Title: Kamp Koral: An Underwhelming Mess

And then scold Squidward for taking up his time when they were all supposed to be jellyfishing like five minutes ago.
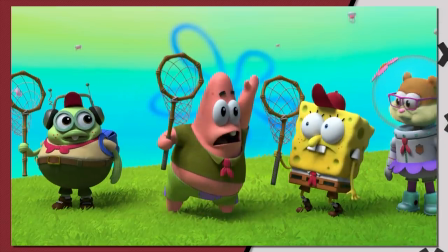One, two, oh, I think I left the stove on. Patrick, we have no stove.
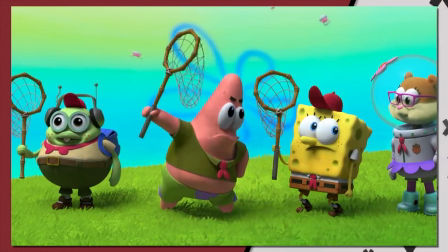What's a hold up? Blow your whistle.
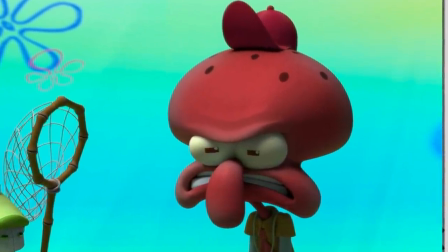And the main reason I never liked this humor is because it always seems to be at the expense of the viewer or people who are protagonists cited.
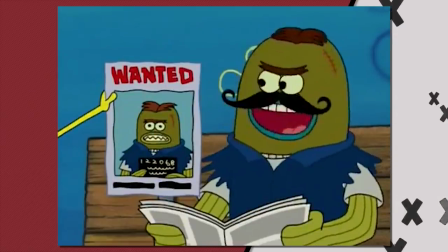Take Spongebob meets the Strangler, for example.
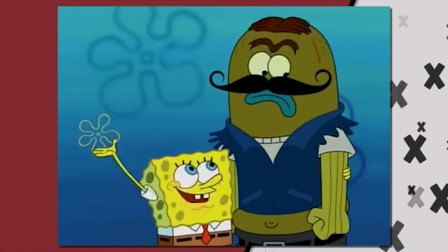The reason why Spongebob inconveniencing the Strangler works beautifully is because not only is this the antagonist, but he's also a bad guy.
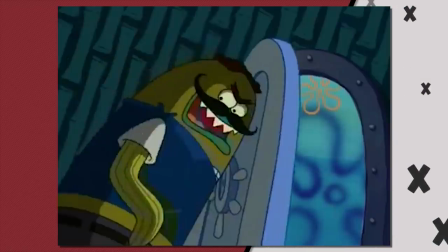You're rooting for Spongebob to inconvenience the Strangler because if he doesn't, then the Strangler will strangle Spongebob.
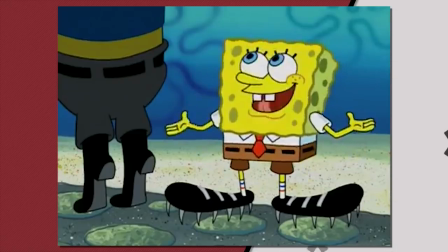To death, maybe. Look, it was a different time. It was funny back then.
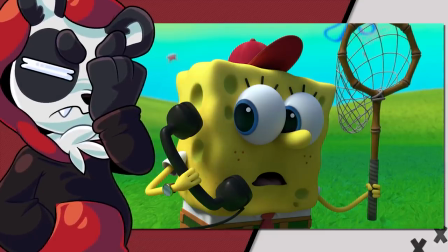But here, a lot of times they do it and it comes at the expense of your time.
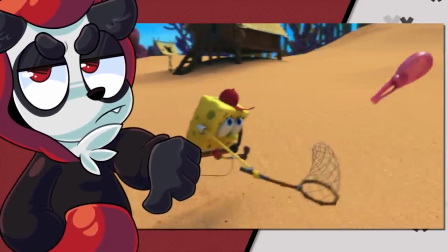To see whatever they're trying to delay takes so long just for an underwhelming payoff.
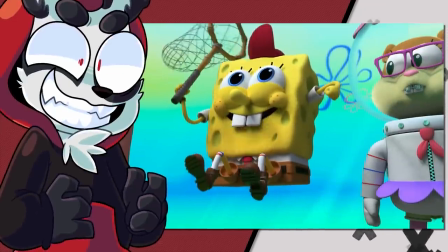Which makes me feel like I'm the joke. Aren't you an idiot for waiting so long for them to show you nothing twice?
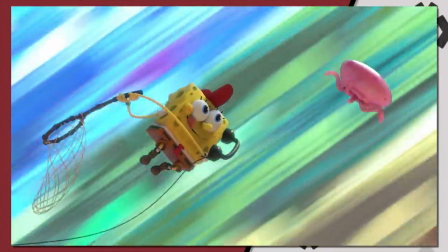Well, after that, we get to what this episode was truly about. Seeing Spongebob catch his first jellyfish.
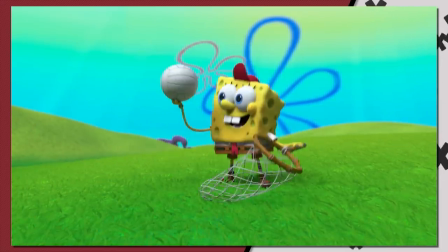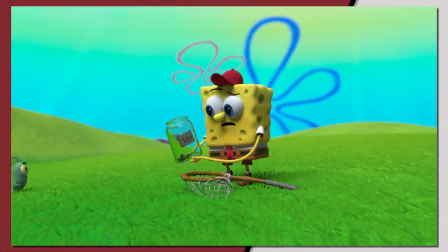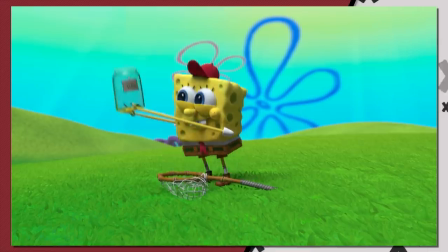Despite doing some really good animation here, we start to see the tiny things that feel about Spongebob be missed. Look here how they're truly very, very liberal in taking out his iconic teeth,
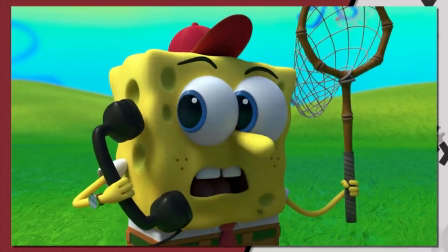or switching up his eyelashes or not even giving him like expressions that feel like they would come from a spongebob
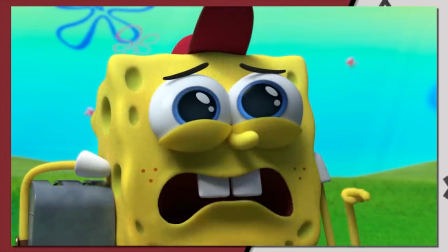or even how this sad spongebob doesn't look like a sad spongebob yes different medium of course but in this medium why does it feel like it's just so by the books you'll have spongebob nowadays be known for its
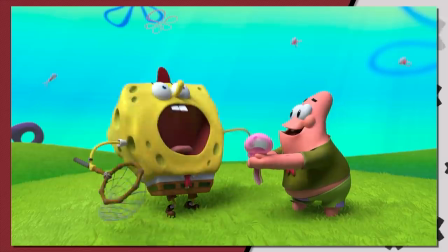expressive animation and then you go to camp kora where it looks like they don't want to break out the checkbook for a better looking cry Aw,
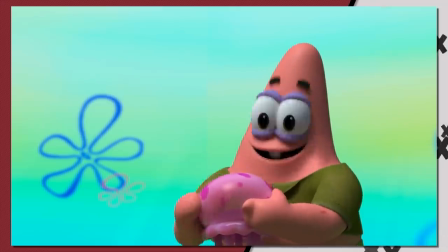here.
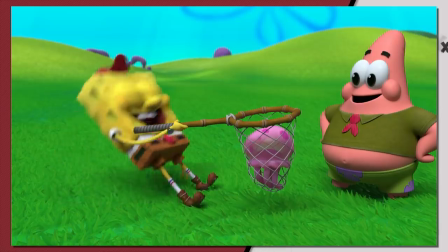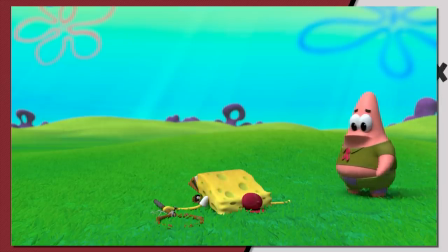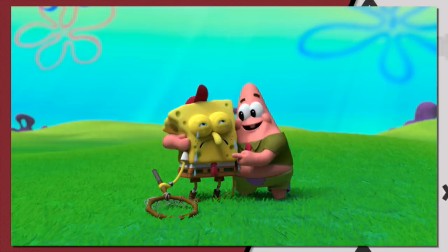Remember Spongebob, all the glitters is not all that jazz.
Alright, forget everything I just said in that last whatever. Look, why do you even go closer? Like what is wrong with you? I don't know how to explain how unintentionally gross this is. It looks like he's infected and he's about to start crying out pus.
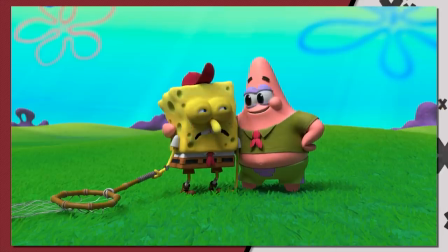I never want to see that again. There's just something wrong with how swollen his eyes are.
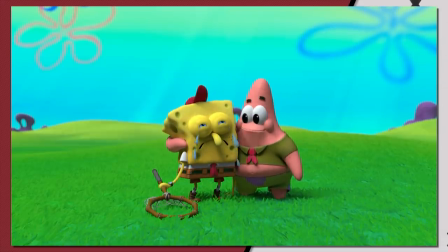It doesn't look comical. It looks kind of gross, and it's just not really that pleasing to look at. Never do that again. All is lost for the sponge as he consults the best person that he knows, Squidward.
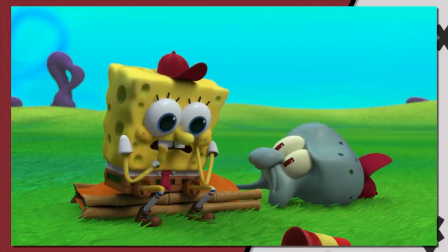After a really funny sequence of him sitting on Squidward's crushed body, he'd ask him for advice on how to catch jellyfish,
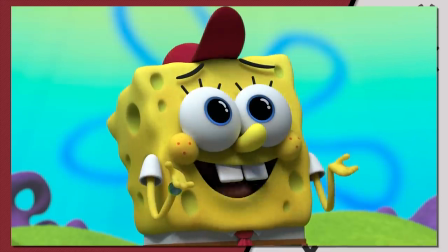appealing to Squidward's ego by calling him the best camper.
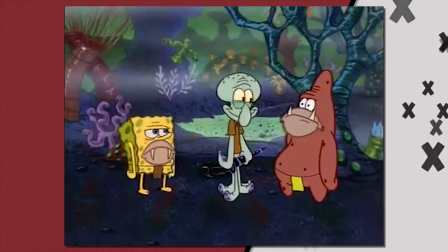SpongeBob wouldn't have to do this because Squidward would have already taught him how to catch jellyfish, but I digress.
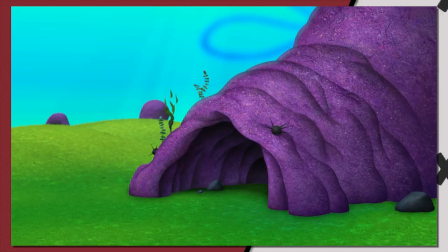Squidward points them to a cave, and by cave, I mean a free blender asset that they repurposed for the show.
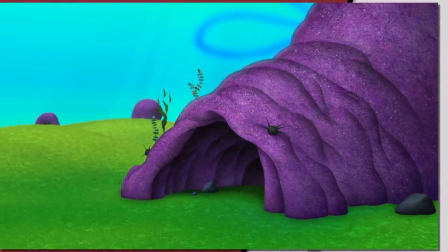Like, it doesn't even look right. I know I paused it for you to see, of course, but I noticed this on the first time I watched this.
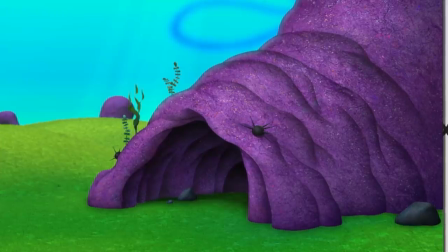I don't know if it's the lighting, or the colors, or the observation that it looks like the cave was just plopped on top of the image,
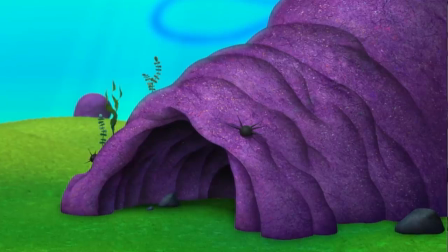like on its own separate layer, rather than within the same 3D modeling environment.
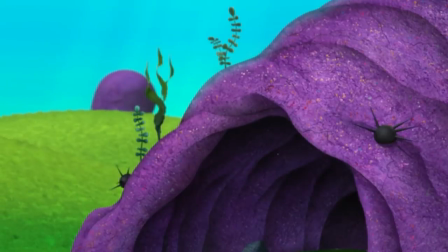It doesn't help that none of these plants even move slightly under water, but speaking of questionable 3d models
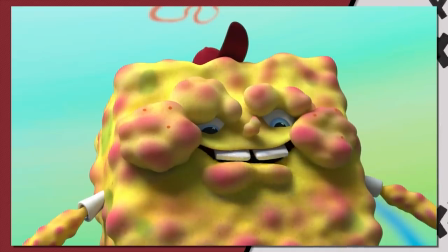Don't ever put that in my face again. Why does that look so gross? It looks terrifying But you know for kids and of course the
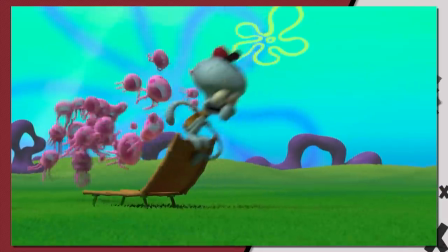jellyfish hide behind Spongebob in such an unnatural way because four kids.
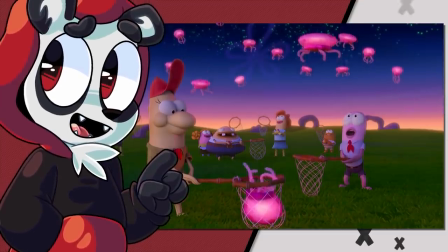We get towards the latter half of the episode and it turns night and the night sky looks nice. I would even go as far as to say beautiful.